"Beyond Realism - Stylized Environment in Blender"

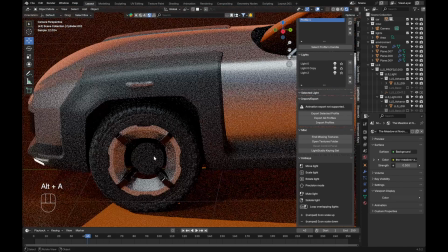980s
The car is still a work in progress, so I'm not really worried about
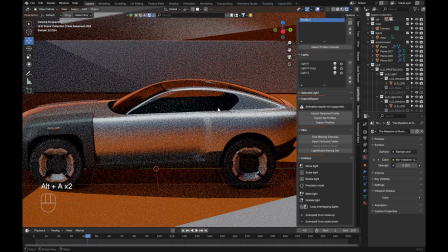984s
like tiny details or showing off the car in the best way as possible.
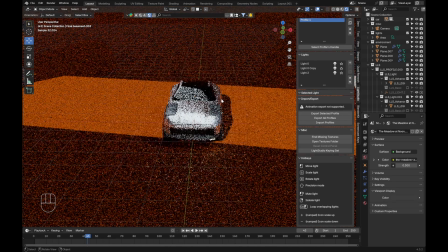990s
I'm just doing this to show you guys that you can quickly get something super cool.
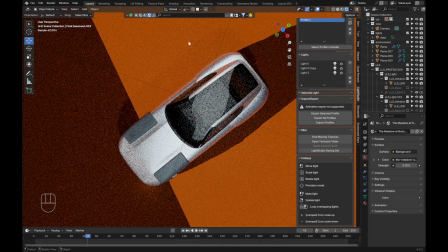994s
And look, I just pivoted the camera and moved on the top, and this is what I meant by those super graphic shapes that are super cool.
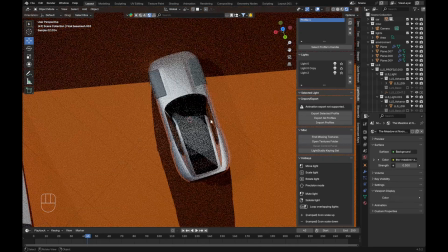1002s
Just the area lamp is creating this, and with a little bit of tweaking, a lot of potential is there.
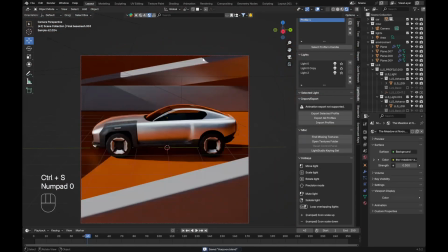1010s
So I would strongly encourage that you move around your scene a little bit and don't just get stuck in the first camera angle you see.
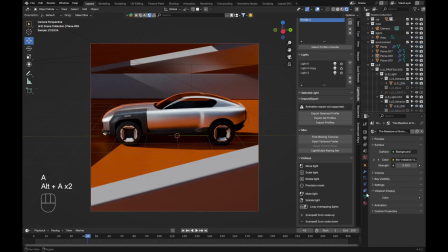1016s
But in my case, I'm just going to keep it like that for now.
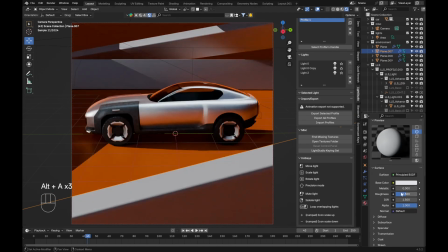1020s
Because those pillars are closed volumes, which means they're just like, they're not a single skin, we have closed both ends.
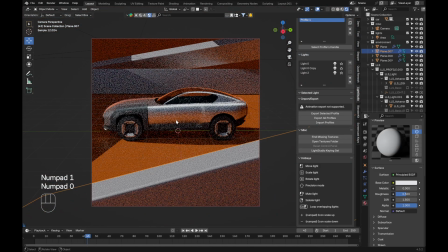1027s
We can maybe try to have them be some kind of translucent material.
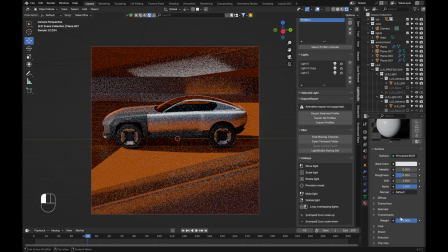1031s
So I'm going to reduce the roughness a little bit, then go to transmission and increase it. Let's increase the roughness even more.
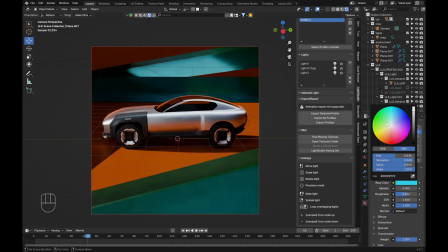1039s
And here we can color them. So this can become quite interesting very quickly. Of course, we can become even more fancy by adding some gradients, some lights in there.
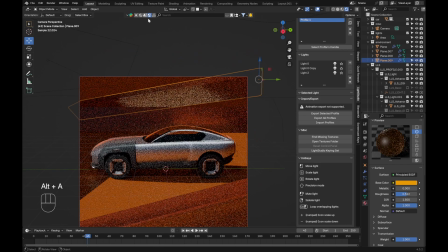1054s
I think in this case, maybe some kind of noise texture could be cool,
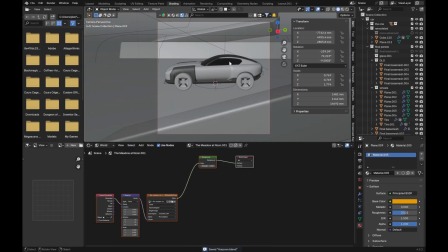1058s
just so we have a little bit more interest going on the surface.
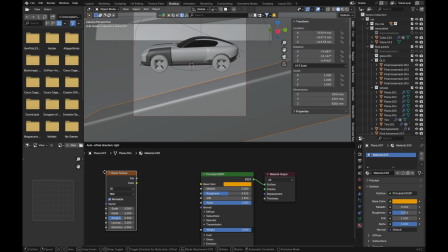1063s
So I'm going to switch to object, click on it, add noise. And right now my roughness is 0.5, roughly 0.5.
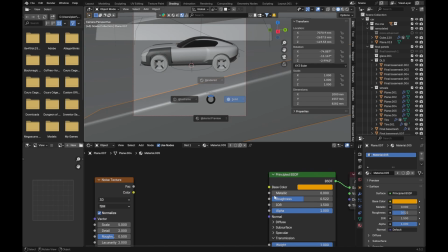1072s
I don't want it to be super shiny, because then it just becomes pure glass and reflects too much.
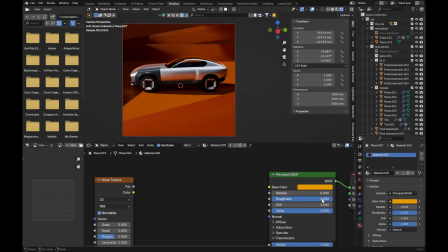1080s
And I don't want it to be pure like roughness at 1, because then it just reflects everything in the super diffuse matter. So I want to keep it around 5. I'm going to add a map range. And what this guy does is it's going to limit, let's say, my noise texture that you're seeing here between values that we're going to tell him.
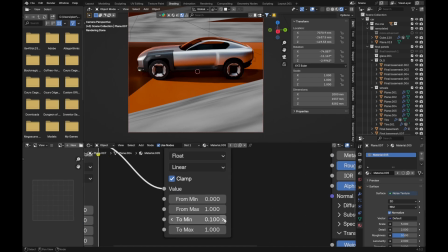1103s
So let's say here, right now, it's limiting it between 0 and 1. If I increase it between 0.4 to maximum 0.6,
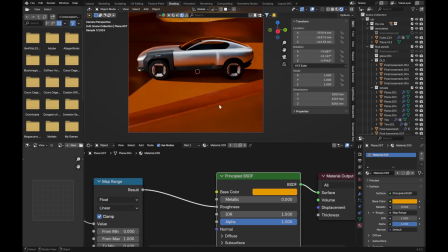1112s
it's going to do something very similar to what we had before,
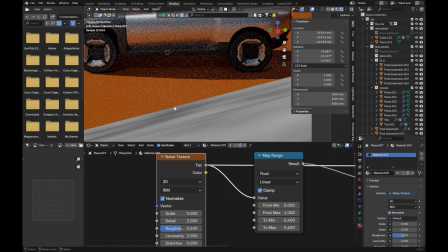1116s
where it's taking these and the black areas become 0.4 and the white areas become 0.6,
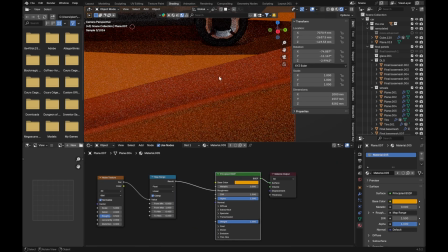1123s
and then mix in between for all the kind of remaining values, so to speak.
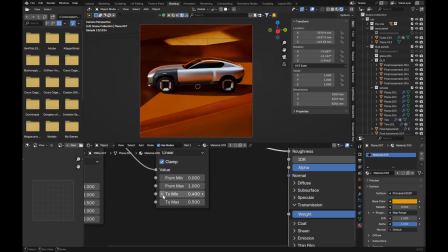1131s
I think we can reduce it maybe a tiny bit.
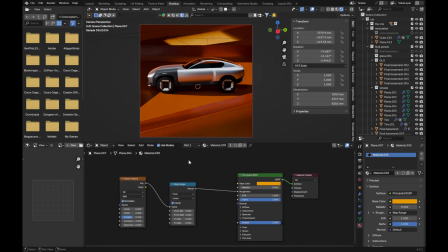1138s
So this is looking all right. What we can do is maybe even use a Fresnel node.
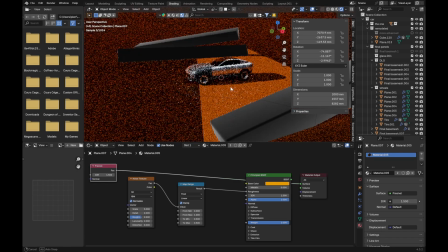1145s
And I like to use it simply because it creates very interesting effects.
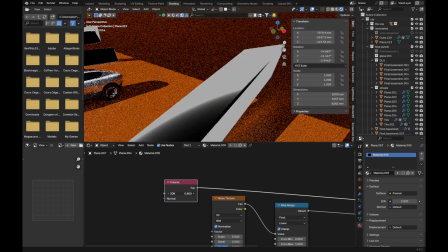1149s
I want to use it as a mask in this case. So let's see if I use it as a little bit of unrealistic values.
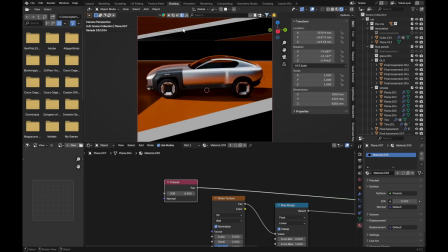1159s
You can see here now we have white and black.
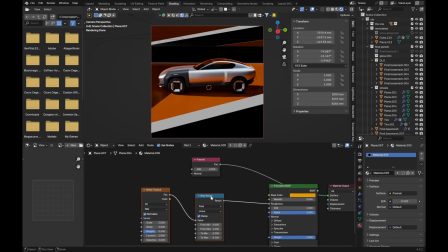1162s
So in node language, sorry, that means that we can use it as a factor to control it, let's say, between a mix. So if I use it for the color, plug the Fresnel here,
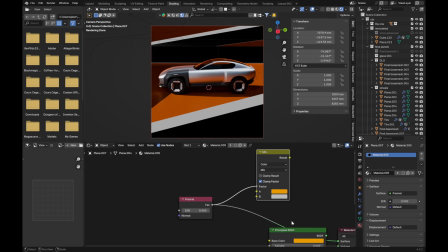1180s
and let's say we wanted to alternate between this orange and between this blue. What it's going to do is the black areas are going to be the orange, for example, and the white one are going to be the blue.
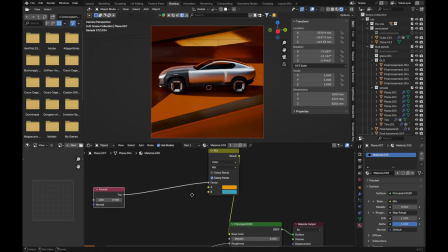1195s
And so we can use it to create quite interesting effects. Not necessarily in the color, but in the roughness or with textures in general.
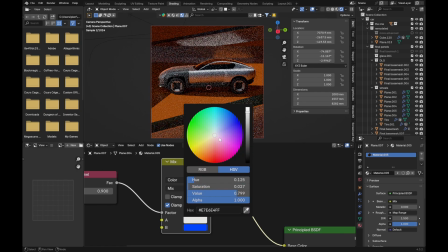1205s
So let's say we invert that. So this.
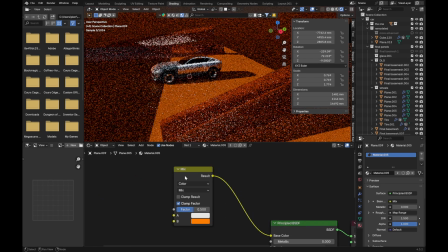1211s
See, in this case, it's not very interesting, but it's always good to know that you can do that if you want.
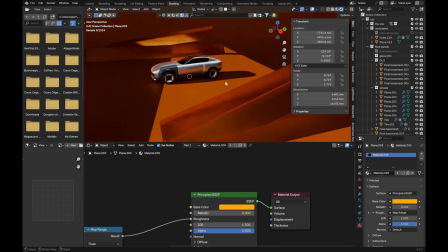1217s
Let's make this a little bit brighter.
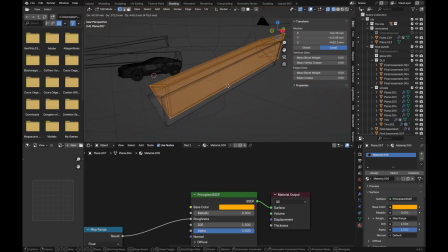1219s
And now what I'm going to do is go in edit mode, duplicate it, and then press Alt S to scale along the normals.